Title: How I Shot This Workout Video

Hey there, I just filmed my first sports commercial film video thingy, fitness thing. I don't know what to call it, but point is, when I put it on Instagram, people seem to fuck with it. You fucked with it if you saw it. And for that reason, I'm gonna break it down here and just, you know, maybe learn a thing or two. So first of all, we need a bit of backstory.
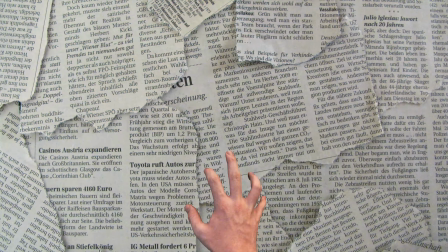One day I was just sitting around on my phone and I got a DM. Picked it up and see, it's from a man rivaling the strength of fucking Zeus.
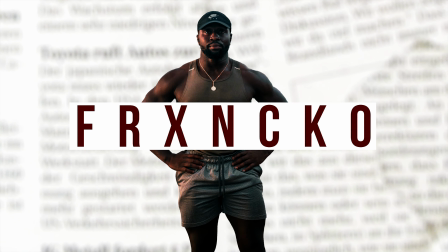And his name was Franco. He was after some video content for his new fitness YouTube channel.
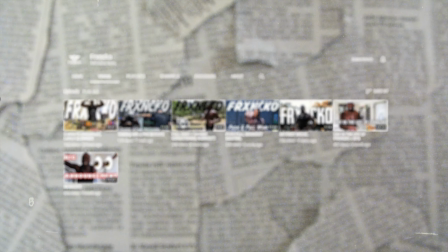And he wanted to have a meeting with me about working together.
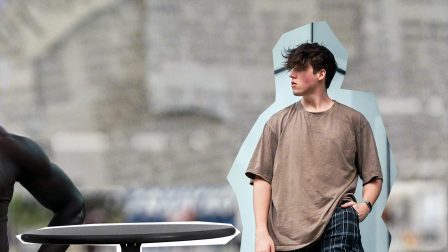I replied, and next thing I knew, we were at a coffee shop kicking around ideas about location, visual style, music, and overall tone.
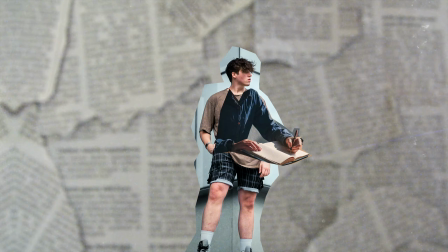But in 40 minutes, we had enough for me to go off and hammer out the final details.
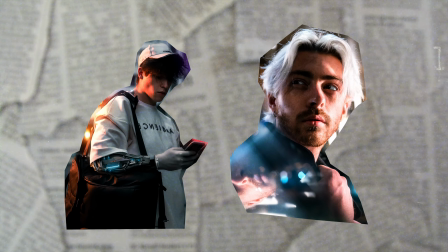And then, a couple of days later, I assembled the crew, which was myself and my close friend Matt, to take care of the lighting and BTS.
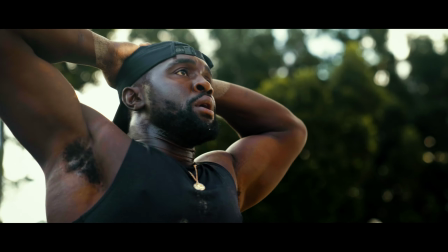Then, it was off to the races, and this is what we got.
You gotta have the mentality to show up every fucking day of your life, no matter what life throws at you.
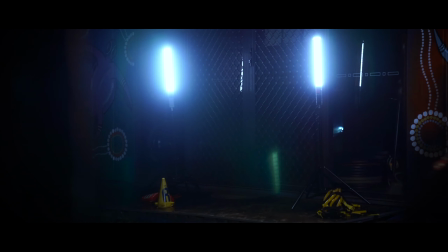It's our responsibility to show up to the Coliseum of life, prepared for fucking battle.
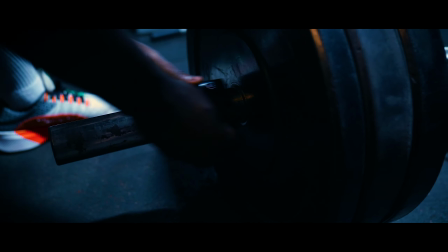I don't care what you're going through, what life's throwing at you. It's your responsibility to find your new 100%.
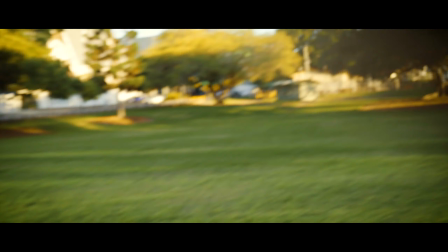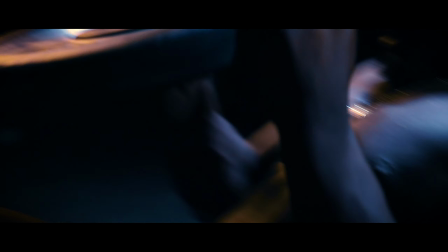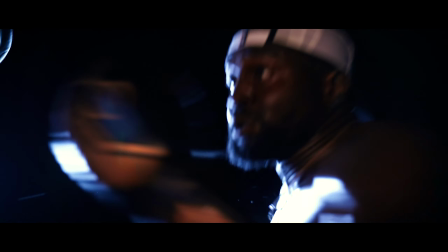So now you've watched that, we can get into breaking down how it was actually filmed.
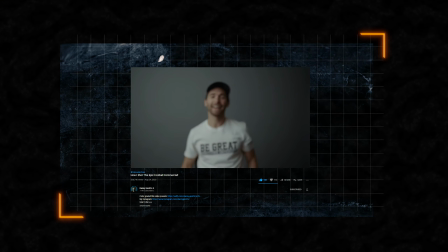Big shout out to Danny Gavertz because he inspired this whole video and was a big inspiration in helping me film sports related content. So yeah, go check out his stuff, great. But besides that, let's break this video down into the five key parts, which is the gear, locations, how it was shot, the edit, and the color grade. Okay, so first thing's the gear, which is, well, what we're shooting on. And for me, pretty much all my shoots are the exact same as this. So if you're ever curious what the fuck I use, it's pretty much this list.
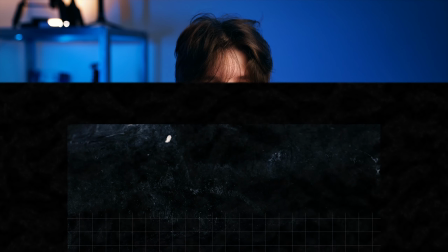So for this video, I used exactly what you're looking at right now, which is the A7 III with a 24-70 G Master 2.8. Pricey setup, but great. Very versatile, and I literally don't use anything else. 90% of the time, I'm using this lens. I also shot gimbal and handheld. Handheld, I use these bad boys.
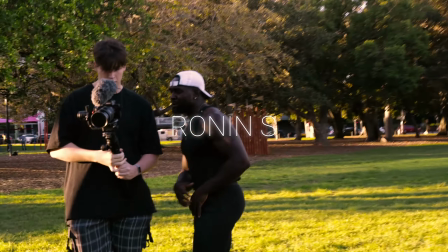Gimbal, I use the Ronin S. And for the lighting setup, I used what I'm using now, the Aperture 120D for softbox, and three of these stick lights, the Yongyo V3s. All right, locations. I chose four total spots for this entire video.
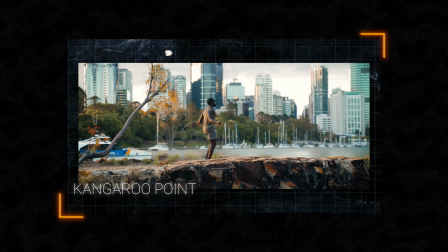A beach in the city, a scenic lookout called Kangaroo Point, a big park, and a gym late at night. So I actually opted to shoot this video over the period of 2 days, sunset, and nighttime for the second day. That's because I didn't want to miss out on the sunlight. I wanted to get golden hour, like the perfect golden hour for each day. And I couldn't have done that in all three locations at sunset that I wanted to, if I only shot in one day. I'd have to compromise. But we had the time available to shoot over 2 days, so picked that. The reason I chose these spots was obviously because they looked great and they were visually unique, but mainly because they had great opportunities for different forms of working out.
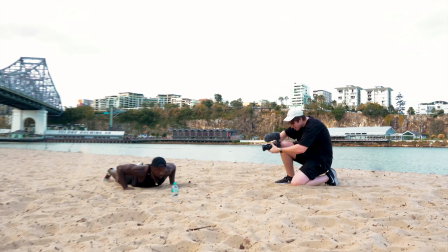In the beach, I could get Franco to do high intensity cardio, kicking up a lot of sand and dust, so that looks great on film.
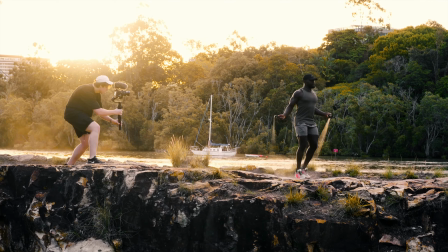And then when he's skipping, I can have a hero shot of the back of the city, which looked amazing. That's why it's one of the opening shots.
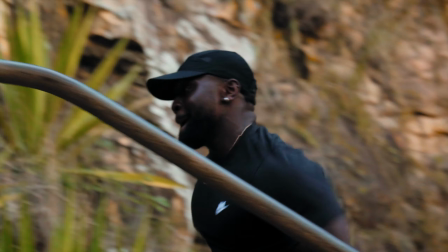Then stairs, pretty obvious. Stair climbs. Fucking hate them, but they look cool.
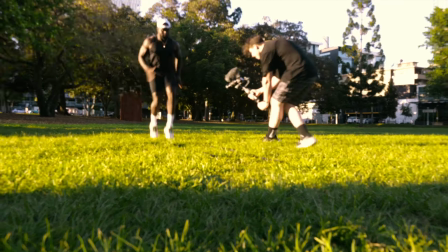And then park, yeah, you guess, big sunlight. Oh, look, we got leaves, we got trees.
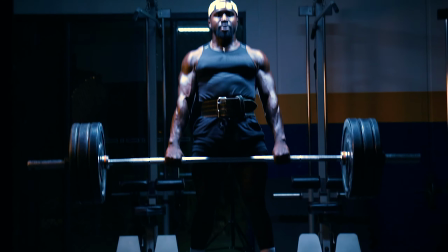He's working out in the park, look at him go. And then, yeah, gym. I wonder why we put a gym in this video, because it's a workout video. Of course it's a gym. It looks cool. So let's talk how it was shot and what I did to my camera to get the exact look I wanted. So two things I did with my camera was I opted out of a gimbal for most of the shots.